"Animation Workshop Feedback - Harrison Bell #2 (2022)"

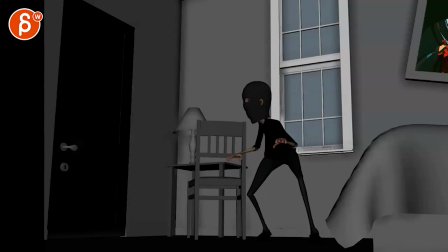That's okay to react like this. I mean, you can totally have a reaction where it's more like, oh, like a quick thing, hold, and then turn. But that's totally fine to do that. Just watch out for your silhouette again, that arm is not kind of lost.
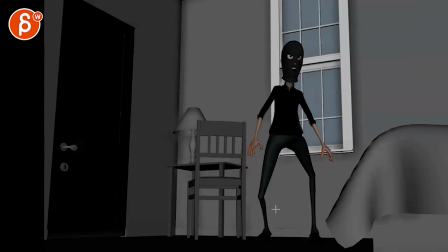We just have a wrist towards us. And then you get a little tangent there as you rest that arm there. Again, it feels a bit, almost a bit default. Like, what would be your stressed out pose? Because now he is... shocked, nervous, surprised, whatever it is, and you show that with your pose.
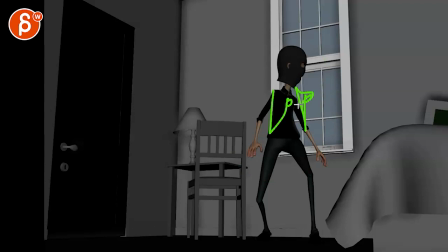So are the hands starting to go arms up with this like that? Is he all nervous? Is he putting on his head? Is he putting it out? Is he just kind of slumping like, oh, really? Is he just kind of annoyed at it? Like, this is your moment to show any type of character trait and personality there.
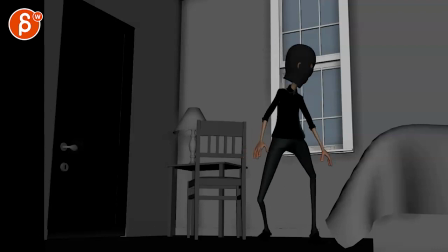Then this gets a bit wonky. You turn around somewhat slowly. Again, we're very default here and mirrored. And then it's kind of the look and then over. Now, you might argue, okay, as an audience going, something must be happening because he's looking at the door and now he's leaving.
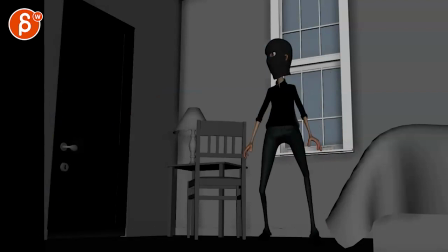And now we're seeing this. It's fine. I'm just not sure if that's pushing the drama, the tension or anything as far as possible. And I don't know if you want to move that first.
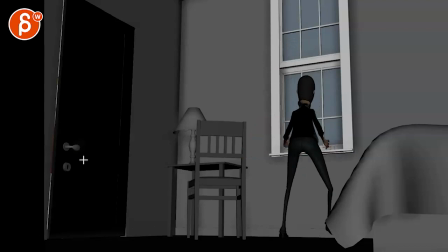Maybe this goes down slowly and that makes him get out of there. I do like how he gets out, but I will give this a couple more frames. If you watch him, he goes, and out and cut it out.
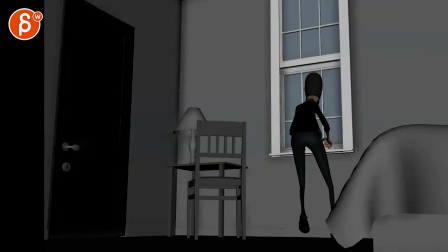So before we cut out so quickly, I will give this a couple more frames. But again, here, I do like that lean into that turn. But once we hear, if it kind of feels a bit twinned and defaulty, you could have something where maybe one leg is up or is a bit more
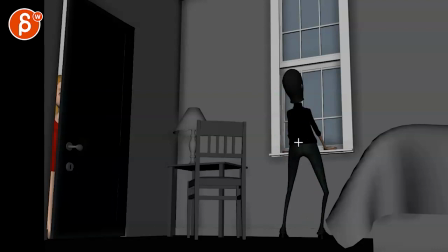sideways, or you can get a bit of a different pull in terms of the line of action. Just a bit more contrast. Again, you're doing kind of the same and ends up being very mirrored there. So like something a bit more original. Maybe, again, personality traits. Like, is he, how freaked out is he? Is he now clumsy?
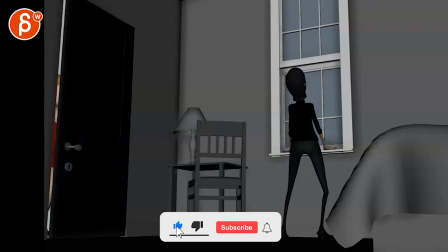You know, like this is, again, the moment where you can do something a bit stronger at that point.
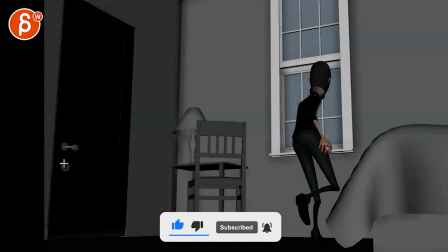And the thing with her is kind of
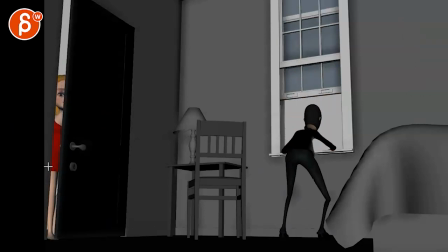what kind of opening is this? She seems, what, either in a dress or a nightgown? Is she sleepy? You know, is this something where you can just show maybe the door's opening even more and she's just really sleepy? Maybe she still has like her night mask on or something. Like, this feels a bit, I would say, random.
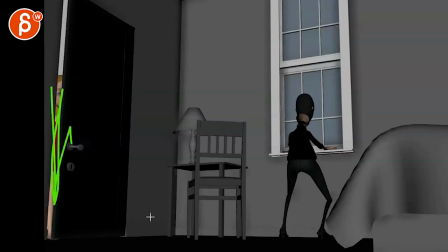And it's good that we're having something now here and it adds to the tension with this.
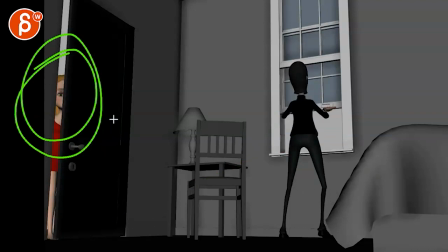But I think this is ripe for more potential comedy or drama or tension or something where I feel like we can push this a bit more.
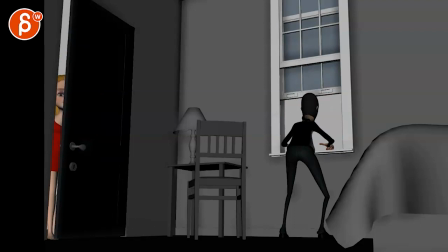Now, of course, this is all very subjective, but that's what you signed up for. I'll give you my subjective opinions plus some mechanics notes. So even like when he jumps here, on a jump, you want a full extension on the legs. And right now we're bent. It already gets off the ground. It's more like he's rolling off this.
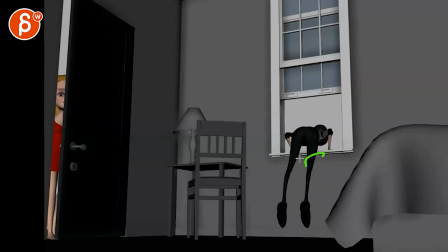I mean, you might argue, okay, he's just putting the weight over the arms and the arms are used to push him forward. It just feels a bit like, it feels more like someone's pulling him almost. Watch out, you got overextended IK legs there.
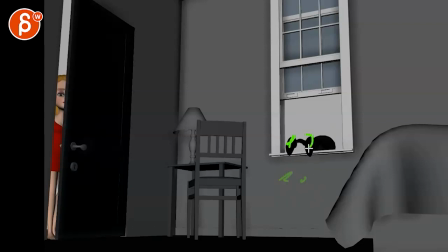And then it gets, spacing wise, you go from here to here to here and then suddenly down versus continuing that arc. So watch out spacing, watch out asymmetry. So there's a bunch of stuff you still need to tweak in there. Alrighty, thanks. All right, there's an email. You can sign up, you can start whenever you want, you can submit whenever you want. You get 16 submissions. Either way, a like and subscribe would be awesome. All right, thank you.